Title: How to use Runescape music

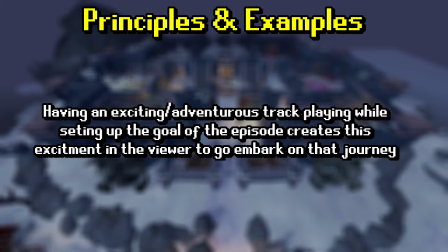8:14 Especially when it's pretty common for the first few minutes of a progress video to be mostly live commentary, the creator greeting people back and such, these tracks can be the perfect mood setter.
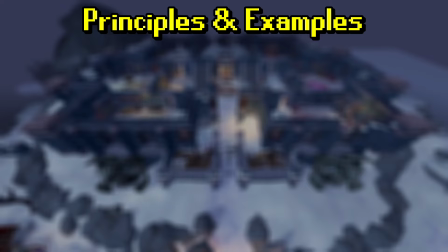8:25 During the first montage, which is a thing I like doing to break the monotony of commentary, theory,
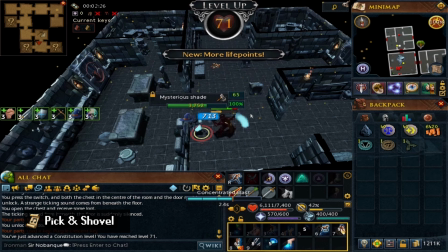8:31 you hear Pick and Shovel, it's
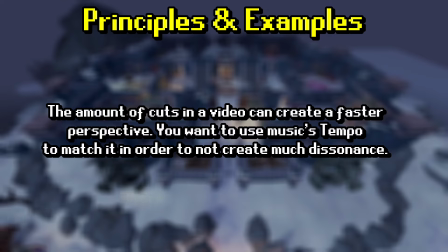8:40 a pretty upbeat song, very exciting vibes. The reason why this song is here actually has more to do with the pacing. When I make these level up montages for dopamine's sake, I don't want Eclipse to meander for 10 seconds each,
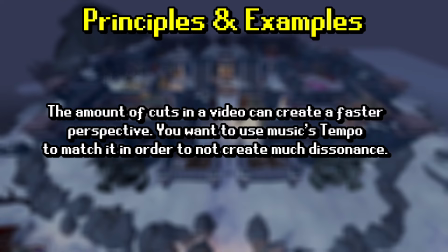8:54 otherwise it would become boring very quickly, which is the reason why most content creators actually tend to skip them. For me, I have them at last around a second and a half, maybe two seconds depending on how many clips I have, and I put a faster tempo song on them.
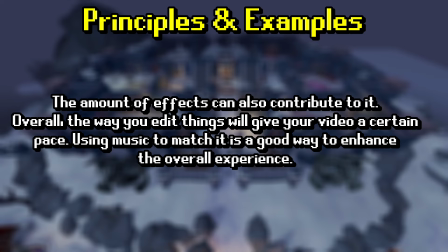9:12 This has to do with, well, again, the pacing. If the video feels snappy, because, you know, you have a clip every two seconds that is constantly changing, the song somewhat needs to correspond to that. Usually, when I don't use commentary, commentary, and the clip is slower,
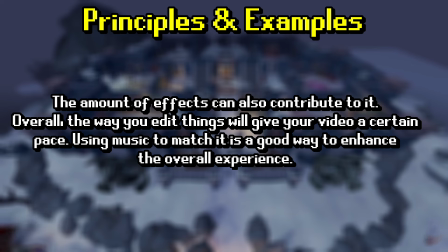9:27 such is the case of No Bank 1 during the first sequence where I am struggling at the White Wolf Mountain.
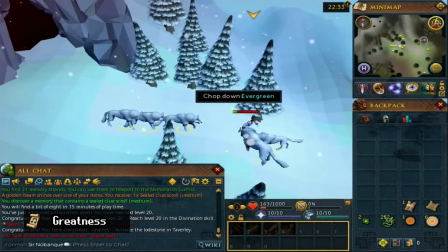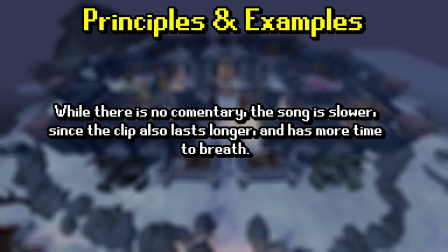9:40 While there is no commentary, the song isn't fast paced, and is more of an adventurous tone because the clip also lasts longer and has a faster paced song here actually would feel wrong.
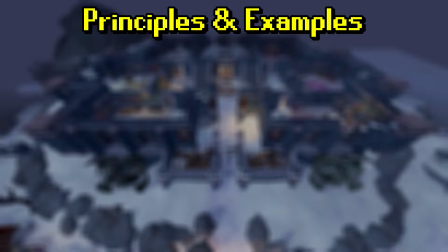9:52 Another example is during No Bank 2 where, while the clips also last longer, the track playing is called Deepwieldy.
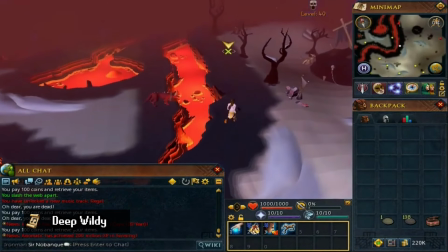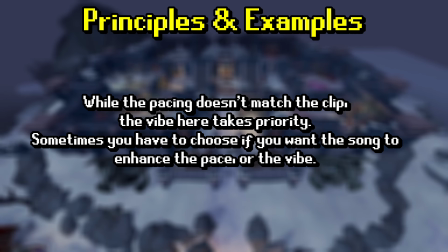10:07 A very fast paced tense song. So while pacing wise the song might not actually match all that well, the vibe here overtakes the pacing since I am in the middle of the wilderness and it's pretty dangerous for a level 3 because of all the high level monsters going around that will one shot you and that have one shot
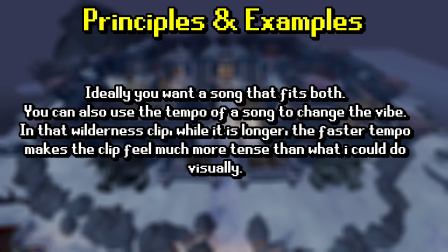10:25 me several times in that video, so there is that tension that props up the narrative. So, sometimes you'll need to prioritize vibes, other times you'll need to prioritize pacing. The best is to always prioritize both if you can and have a song for it. The track playing after the Dungeoning montage is called Shining.
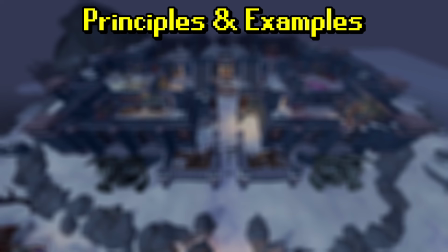10:45 It's a track that has this excitement but also a certain tone of this triumph.
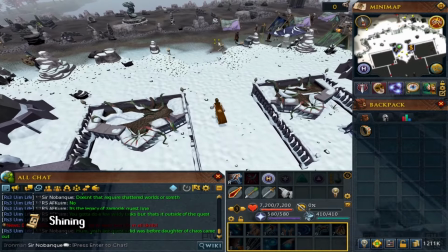10:50 So, I think I should have all the tokens that I require for the gold accumulator, so show me the shop.
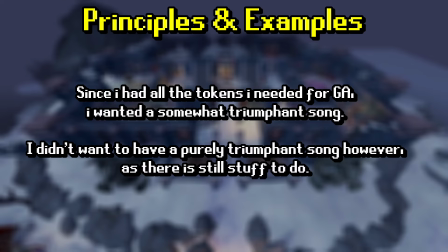10:57 This was used because I wanted a somewhat triumphant song because we, well, had all of the tokens required to buy the cold accumulator, but not full triumph since we are not done yet with the grind. The tension then also carries to the next explanation which will be the last series one of the episode.
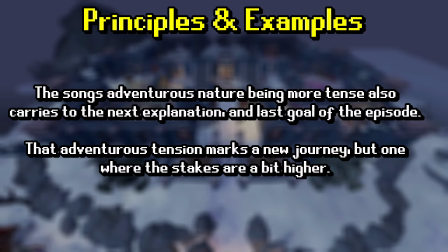11:16 Much like Adventure it has that adventurous tone, however, since it has also tension to it you now have realized that the stakes are higher because we already put work and effort into our goal, so the stakes are indeed higher, and as a result the song also needs to reflect that they feel higher.
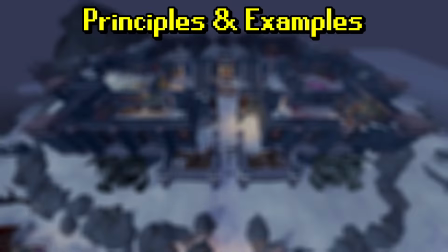11:35 The next section I want to touch on is on the one right after my headbreak, the song used there is called On the Wing.
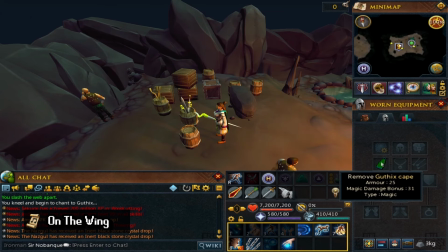11:45 So we got our items, as you can see the Mage Cape actually does a fire bonus in terms of attack.
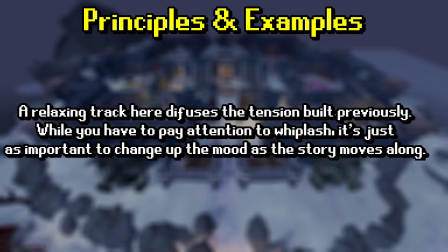11:50 It's a very relaxing track, these questing moments on my No Bank series, I used them as a noob doing quests, I want them to feel very noobish, which is why I don't tend to actually put a lot of editing into them and mostly just show my commentary as someone that's just sort of
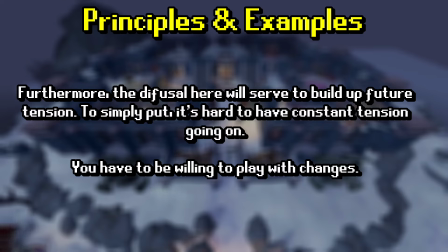12:07 going through Gilinor and enjoying the quests and commenting on them as if I were a noob player.
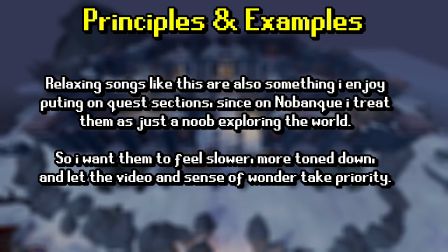12:13 These moments are usually the ones where you want tracks that are more laid back because, for me, I want to set a more relaxed mood.
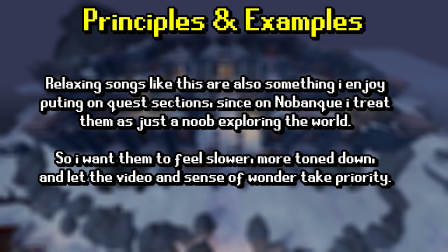12:21 It also plays into the build-up as from here on the songs get progressively busier the closer we are to eating the goal, as a way to communicate to the viewer that with every step we give, we are closer to that triumph.
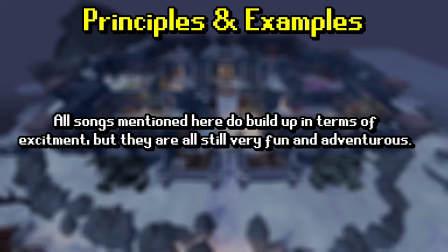12:35 We go from On The Wing, to Greatness, to School's Out, to A Farmer's Grind, songs that get progressively more exciting and busier although still maintain that noob amble vibes.
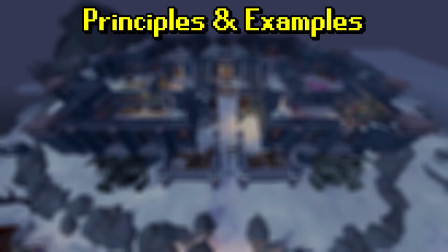12:47 Another pacing example is the Short Slayer grind. I used a song called M-Attack.
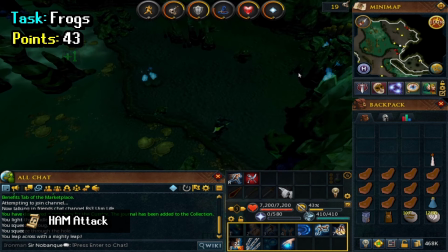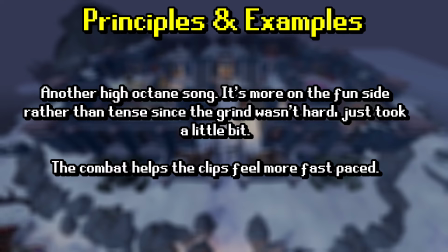12:58 Since I completed a couple dozen Slayer tasks, I wanted to do a little montage instead of just using commentary, but since again, clips are short because otherwise it would just be a super long boring grind, M-Attack fits this exciting, over the top, very fast paced action quite well.
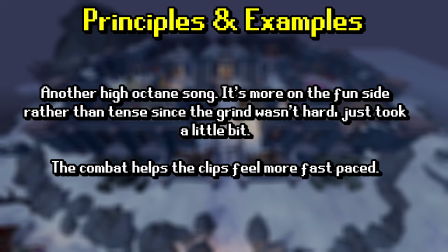13:16 Not only are the clips short, but they're all related to killing creatures, so you know, this fast pace over the top song fits quite well.
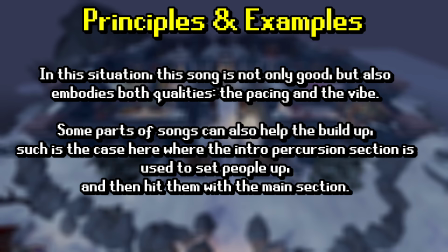13:24 I also picked this song because at the beginning it starts with only percussion which is great because it gets you prepared for the eventual full-blown start of the track. I used that portion of the percussion intro as an opportunity to show me getting my spring cleaner back and just getting some
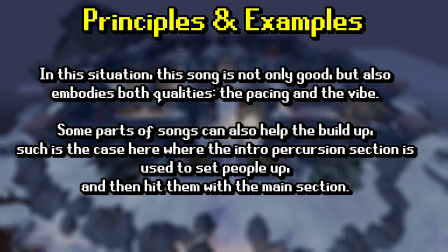13:41 springs and then just let the song go into full blown once we actually fully get into the grind itself.
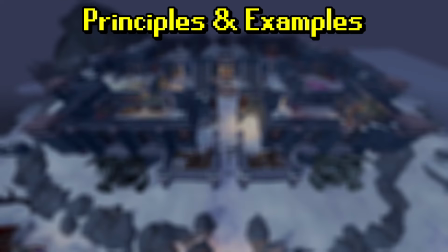13:49 And lastly, we have the moment we get our gold accumulator and we attach it to our tool belt.
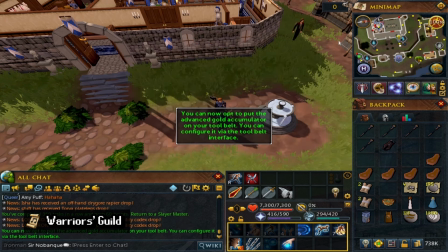13:54 There we go, attach the gold accumulator to your tool belt.
So here we want a triumphant song, a we did it song.
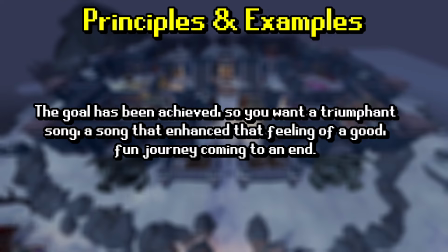14:02 For the end montage I actually wasn't gonna pick a triumphant song, I was actually gonna go with the dragon tooth island song, because I wanted a song that somewhat felt triumphant but also somewhat felt very melancholic and I thought Dragontooth was a good song.
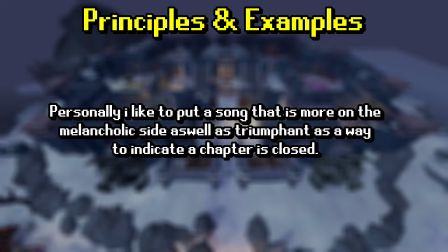14:20 So, this is the end of the grind, but it also indicates the beginning of a new adventure.
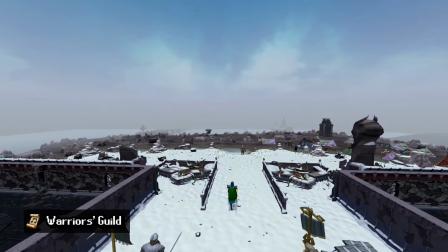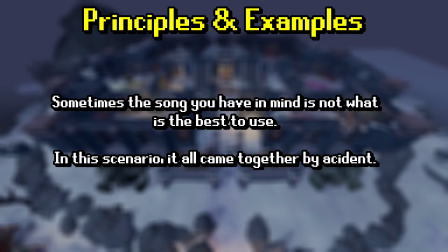14:33 Before I got that song in however, I was adjusting my timings of the footage of that very little montage that I did at the end, and well, the song that I actually had chosen to have the triumphant song when we got the gold accumulator was Warriors Guild,
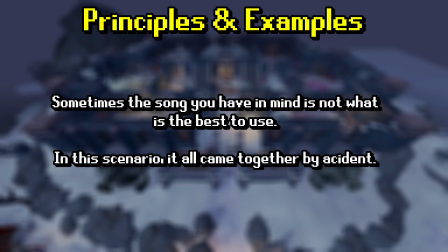14:49 And the end section, the end montage was just perfect with Warrior's Guild.
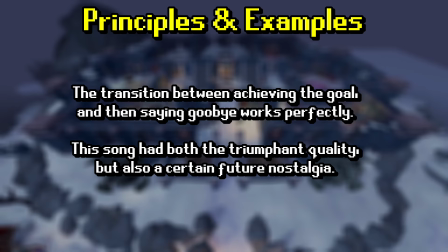14:54 It's this perfect blend of triumphant with this undertone of leaving something behind, which is kind of accurate, the Warrior's Guild requires a total level of 130 between attack and strength, so when you join it you are opening a new world, but you are leaving the noob days behind because you no longer are one.
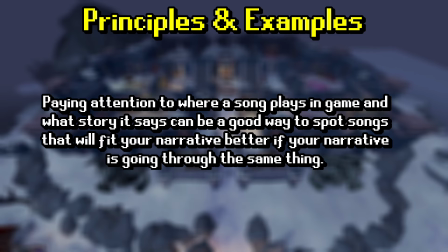15:12 This track feels like a good art felt triumph goodbye to the noob days and a great welcoming to completing such a hard task on your journey, so honestly it just fitted so perfectly that I just left it in. So the song went from being this triumphant song where we get the gold
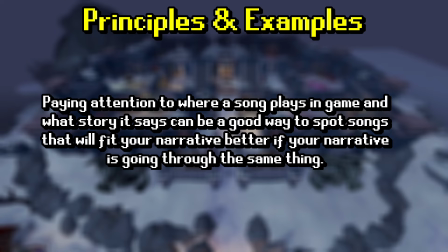15:29 accumulator to also being the goodbye song at the end since I thought, well,
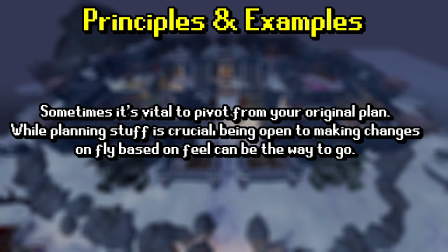15:35 just fits really well as a goodbye song as well. Funnily, it's even more impactful now because 15 hours after I released the video, Jagex released the Demon Hive visual rework, meaning that was actually the last time we saw Demon Hive the way it was.
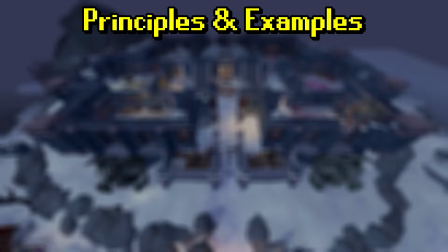15:50 Couldn't ask for a more fitting goodbye of a song. Now, No Bank 8 did have more tracks, but I think that's the gist of it. But don't worry, because I have a few more examples. During the No Bank 3 finale, where I finally unlocked Invention, I decided to use the song called Animal Apogee.
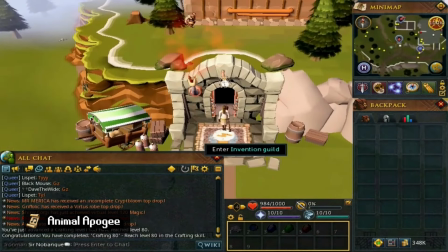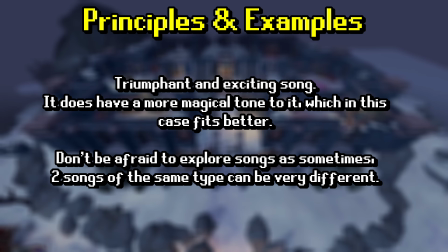16:12 Again, it's a somewhat triumphant song with this dash of being magical that indicates not only did we accomplish something important, it feels magical.